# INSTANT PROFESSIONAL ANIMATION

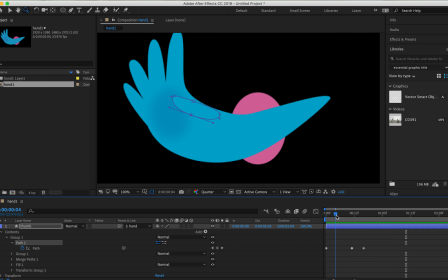Oh, there you go. Okay, this looks pretty okay. It's a little bit slow, and actually I think it's missing something, because at the final position, when it's being pulled back into place, there will be some residual energy in the finger, so it kind of has to move back a little bit
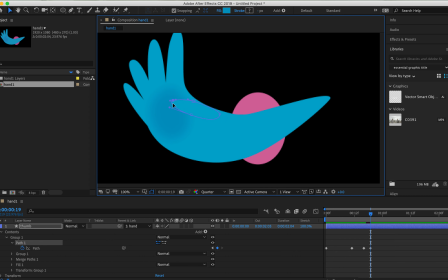into place. So just a little down again, in my case. All right, so this will be different for every animation, of course, that you do.
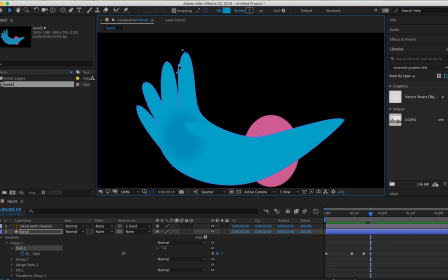And this is just some stuff that you can pick up when you watch, like especially the older animations, say Tom and Jerry or something. You see how a ball will fall and will squish,
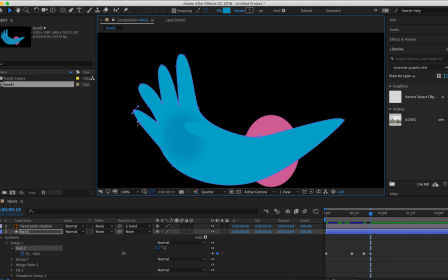and it's just it's really fun to watch when you know what to look for and to apply it yourself. All right, so now it goes forward and goes back into position, and then kind of has this residual energy and moves back in position. Okay, even though this looks kind of okay, still there's a lot of stuff we can do.
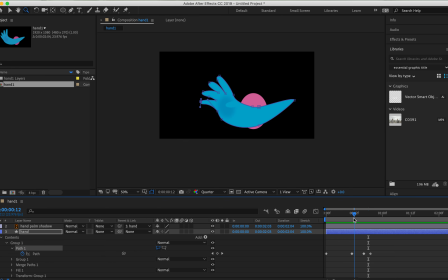For example, when it reaches the height of the tension, I want actually, even though the hand is being pulled back, I want it to stretch further, because it's kind of like rubbery, and that's what rubber would do.
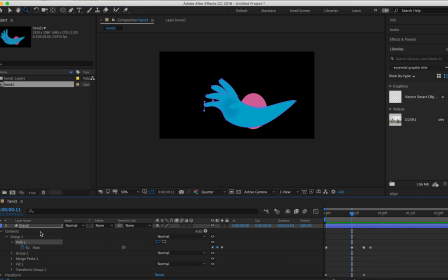So I go back to the scale of the hand. So I go to the hand, I press S for scale, and I will unlock these. So I can play with the individual parameters.
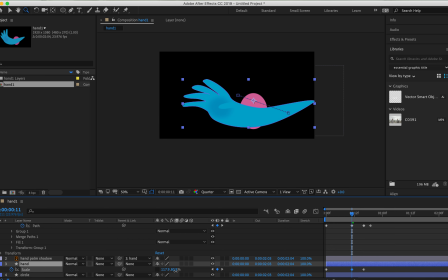So I'm going to stretch it out quite a bit, maybe even move it over quite a bit. And then at the first keyframe, I want to actually squish it a little more.
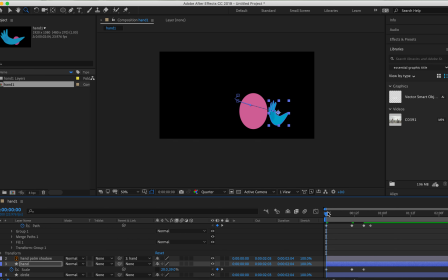So more like this and move closer to the circle. So it will kind of like really stretch out and then go back. And maybe here squish it just ever so slightly.
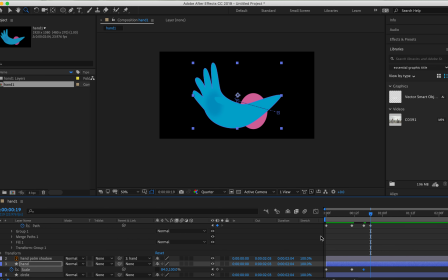And then in the final position it will be at 100%. Right. Alright, that looks good. Let's see what it looks like. So we'll come in and yeah, kind of snaps into place. Alright, that looks pretty good. Although I think the whole animation could be a little faster.
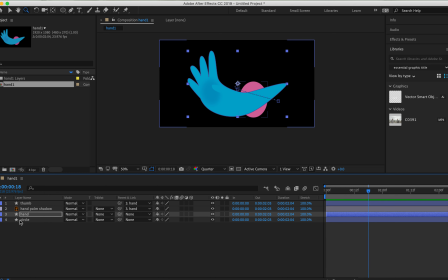And how do we do that? Well, first off I'm going to close up everything and then I'm going to select all the layers, press U, and then you will see all the keyframes you have. And you select all of them, you hold Alt, and then you just drag it in. And you see that the relation to each keyframe will be the same.
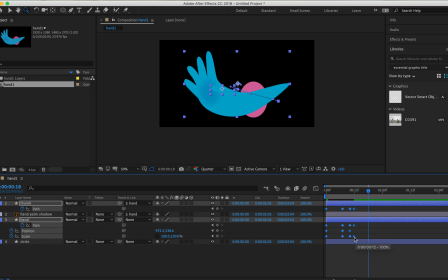So the animation itself won't be different, it will just be faster. So I want this to be quite quick and swift. Yeah, there you go, that looks pretty good. Alright, some other thing that we could do that's very handy and very easy to do is actually Easy Ease.
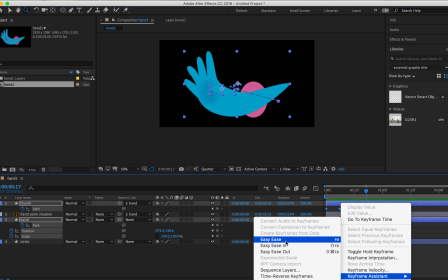So you right press and then you select Easy Ease, or I think it's Fn, F9 as a shortcut.
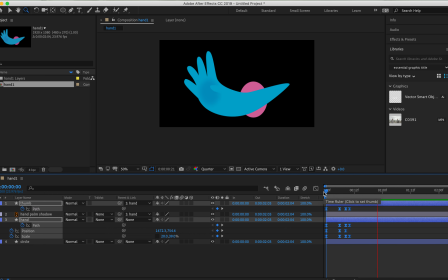That's up to you. But you will see that the animation looks a lot more alive actually. Alright, that looks pretty good. I'm very happy with that. Now, there's another simple trick you can apply. Whenever something is moving fast along your screen, you'll see that it's blurry. This is motion blur. And these 3 circles here, or 4 circles, what is it?
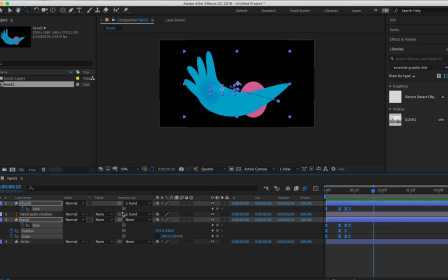They actually, 3 circles, they actually are able to do that for you. So you just select this one here, and then you select those 3 circles here. And same thing. And then you don't have to do it for the last one because it's not moving the circle.
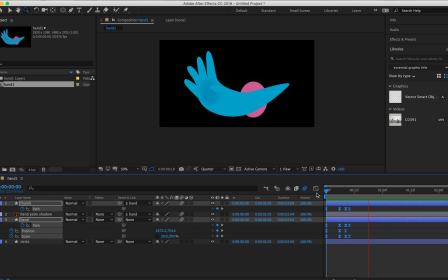And then you will see that all of a sudden it looks much more like a nice fast animation. Alright, this looks pretty cool. Okay, so now that we have everything in place, we want it to appear from the circle, which is quite easy.
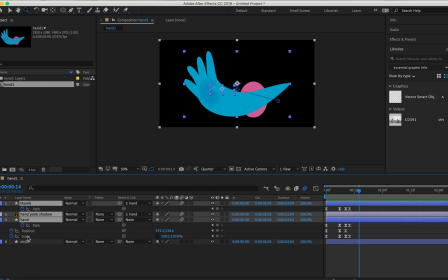You just select all the layers that make up the hand, make a pre-composition. I will call it hand. And up next I will create a layer, which is a shape layer. And for now I'm just going to make a very simple rough shape, but normally I would spend a whole lot more time
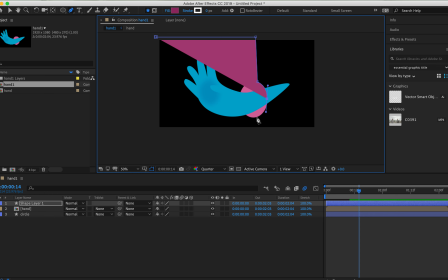making this look good, but for the purpose of this tutorial I think this will do. Just make a very rough shape of where you want the hand to be.